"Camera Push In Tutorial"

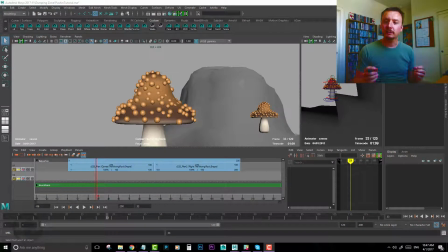(0:00)
Hi, this is a quick lesson in doing push-ins and pull-outs with cameras.
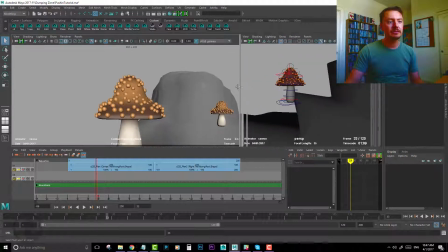(0:08)
It seems like a topic that would seem very basic
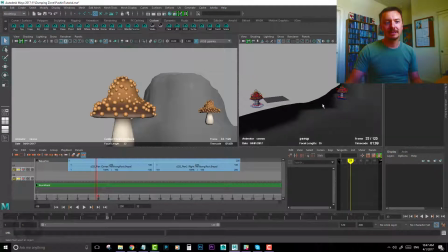(0:14)
and that everybody should understand what a push-in and a pull-out is, but surprisingly most people don't get the subtle differences on how to direct your eye in the frame when you're doing a pull-in or a push-out.
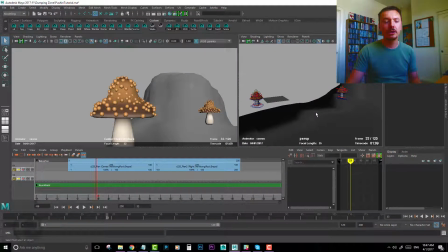(0:32)
So if you're doing a basic push-in on something in the frame, so let's take this as an example. Most of the time a simple push-in let's actually try and get this to play the right window.
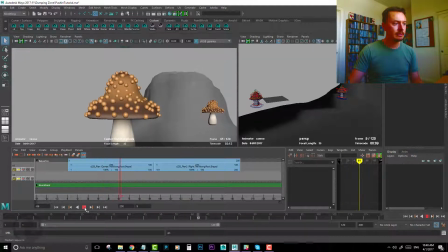(0:55)
So that is a pretty common push-in, but let's say for example that what you want to do is draw the eye to the mushroom over on the right here.
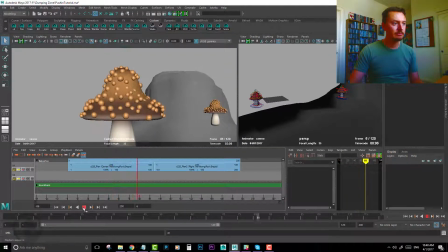(1:08)
This push-in isn't working. The reason for that is because it's just directly forward. The camera's physically moving forward. Now that's fine if you're trying to draw the eye towards something that's in the center of the frame right here.
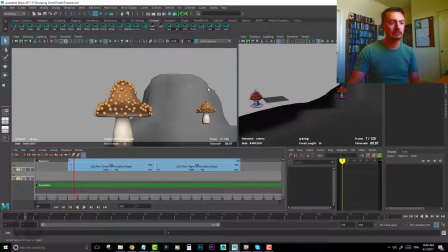(1:25)
But if you want to draw attention to something that's not in the center of the frame, what you also have to do is nudge the target of the camera or turn the camera just a little bit, because the idea is to try and keep
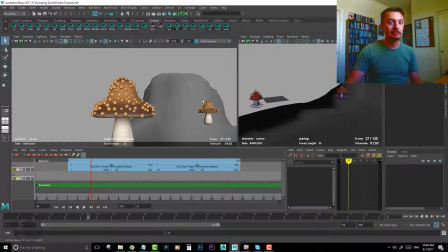(1:41)
whatever is not moving in the frame is where the eye of the audience will go. What I mean by that is that as this moves forward right now, the thing that's not moving in the frame, the thing that stays put, is right here.
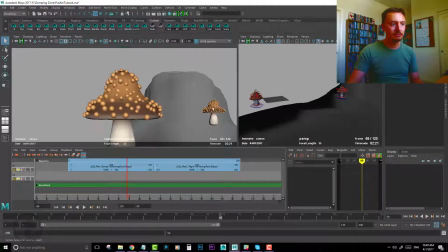(1:57)
What you'll notice is as I move forward is that this mushroom on the right here is moving across the frame. Watch as I scrub this. Everything in the frame moves through the frame.
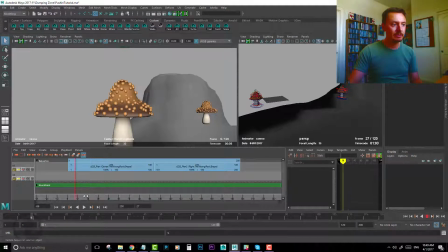(2:11)
So for example, this mushroom here is moving from left to right as I move forward, which is why your eye is not drawn to that mushroom. It's drawn to this one, which stays put. Now I have a second example here. Exactly the same camera move with a subtle difference.
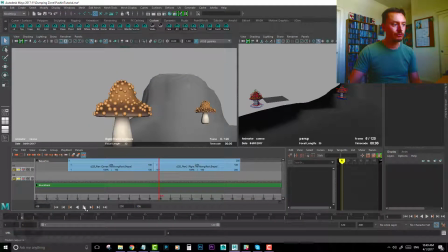(2:29)
Do you see how now your eye is drawn to the toadstool on the right hand side? That's because that toadstool isn't moving in frame. It's staying relatively still in frame. So whichever pixel is not moving in the frame, that's where your eye will be drawn.
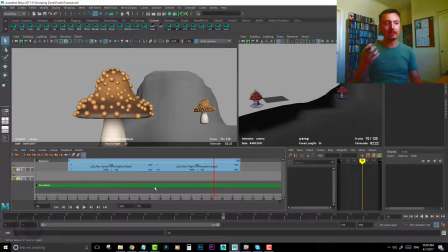(2:48)
And it doesn't matter whether you're pushing in or you're pulling out, or what speed you're pushing in or pulling out. You want to keep the item that you want to draw attention to still in the frame. So you should be able to put your finger on the frame and scrub through the push in and pull out,
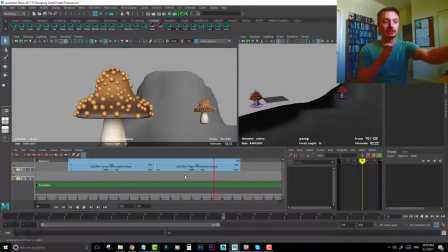(3:07)
and the item you're drawing attention to should stay under your finger. Now the way to do that, it depends on what kind of camera you've got, but for example here we have, let's try and select the camera target.
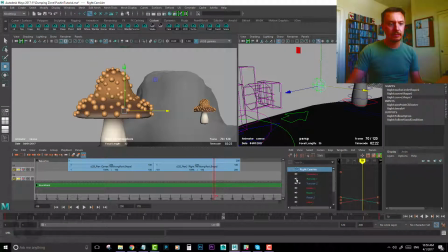(3:24)
Here I have a target on my camera, and I'm just animating that target just a little bit.
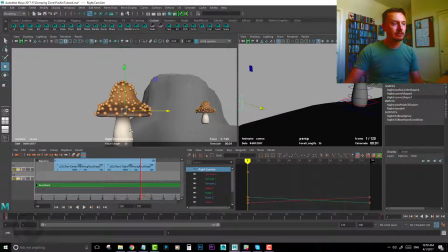(3:30)
It's just enough so it starts out
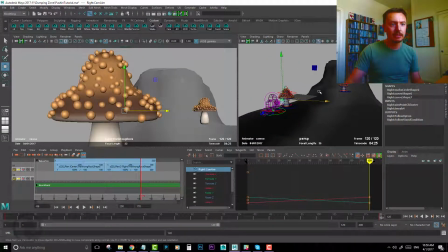(3:35)
over here, and by the end of the frame I've just animated it a little bit, and the idea is I've just got to compensate for the amount of movement that the overall camera is doing. So this one,
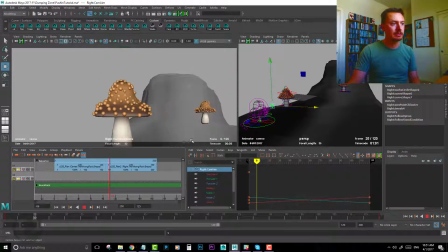(3:49)
the first camera one pushing towards the center mushroom, second one pushing towards the mushroom on the right.